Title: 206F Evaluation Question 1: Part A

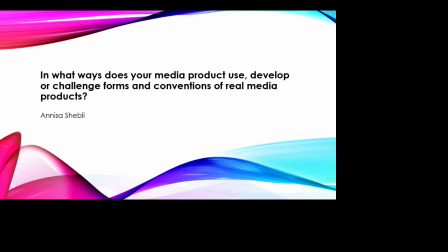Okay, so in the following section of this evaluation question, I will discuss the following: genre, location and iconography, title, font style and film poster design, including image, text, font, colour and layout.
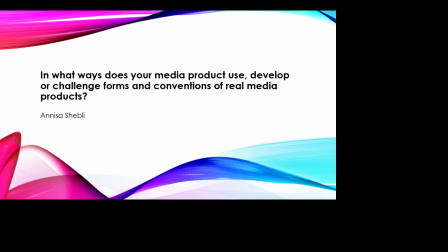Firstly, commenting on genre. Our trailer generally conformed to the conventions of the standard dystopian genre. For example, we offered an equilibrium within a world of chaos and unbalance between men and women.
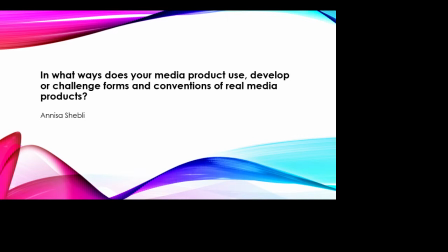This setting of an unbalanced society set in the future is commonly used in a dystopian genre, for example in Children of Men.
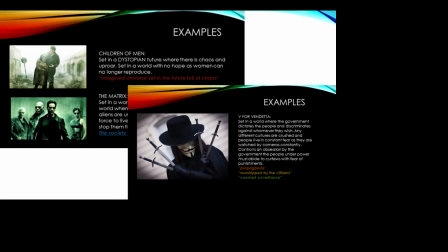We then provided a disequilibrium where a gender war leads to the introduction of a virus killing a majority of the women. This outcome is due to the dictatorship of powerful figures through oppression. This again is a common theme. For example, in V for Vendetta,
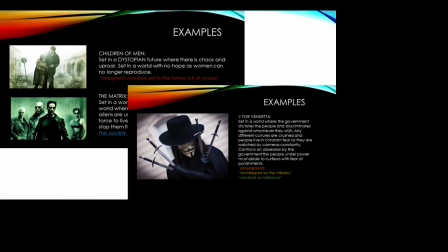the government is the oppressor of the general population, and this is something dystopian films are generally recognised for. It could also be argued that we challenge the genre, as our protagonist is female. Both Children of Men and V for Vendetta have male protagonists, as do a majority of dystopian films.
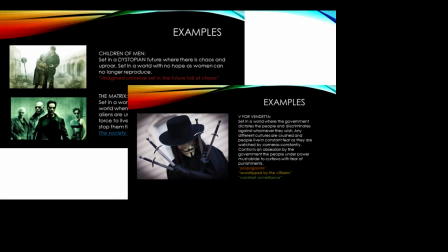The introduction of a strong female goes against some common stereotypes of being a soft, sweet, gentle woman. We intentionally did this as we felt it complemented the very postmodern style of dystopian genre.
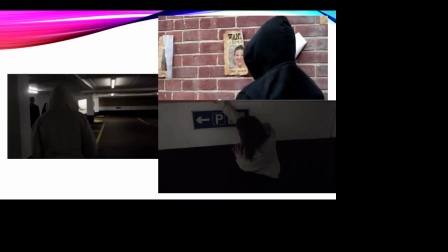Locations. Our locations were chosen to reinforce the genre and the atmosphere in our shots, a convention used also in many media products. For example, we avoided any sunlit, joyful-looking places as we wanted to show the side of being on the run, being an outlaw, and the lifestyle our protagonist would have to live in.
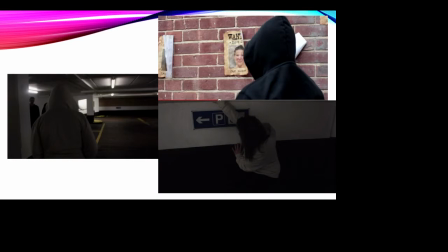This meant a majority of the shots with her were set either in a dingy, damp, cold-looking car park with harsh synthetic lighting, or in areas with overgrown shrubbery and broken brick walling. These chaotic, dangerous-looking locations reinforce the concept of living in this dark, dystopian vision of the world.
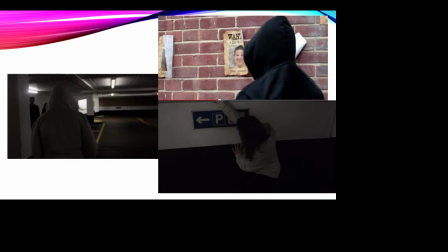We also wanted to use wanted posters in our mise-en-scène, again to reinforce this ongoing motif of the main character being a wanted fugitive running from this overpowering, oppressive government. The use of such propaganda in our shots
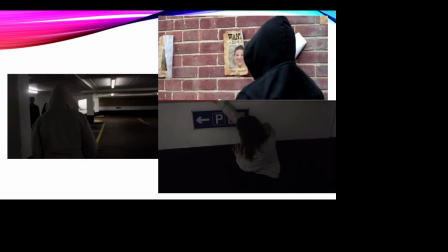followed again the conventions of using props and iconography to promote our genre.
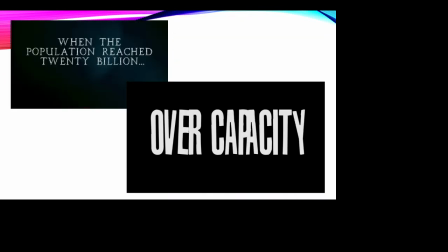The font of our title followed the dystopian genre in the sense that it was block lettering, however had severe imperfections. The slanted letters almost look broken down. This could be seen as representing that breakdown of society and disruption within the film.
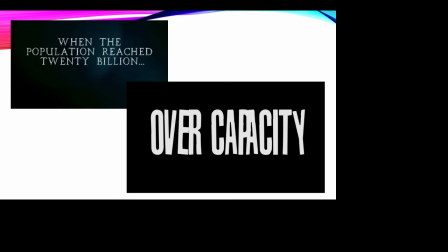The titles for the actors and narrative hints, however, were in a thinner, more ancient-looking font. This was done mainly as we wanted an kind of edgy, older-looking style to contrast with our future setting.
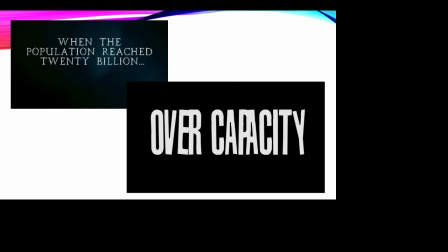We also felt that this worked effectively, as it was going against the conventions which we wanted to add to our postmodern style. Finally, our film poster.
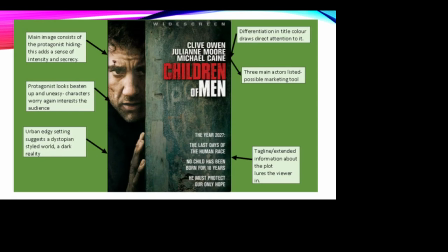Now, this followed the conventions of many film posters, the main inspiration being the poster for Children of Men. By looking at the Children of Men poster in comparison to their trailer, I noticed the use of different fonts. We too decided to do this.
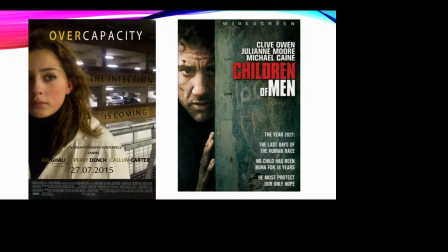In this case, we went for a more documentary-like style of text to reinforce the filming style. The title is in a documentary-styled font, very thin and clinical. The differentiation in colour, a burnt amber and a stark white, makes it stand out.
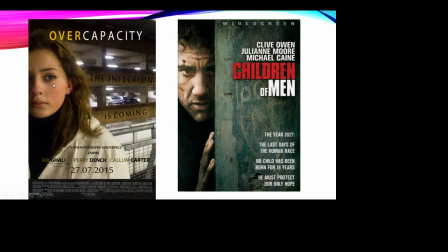The image used was of our female protagonist. The focus is on her slightly ragged appearance and emotive expression of fear and anxiety.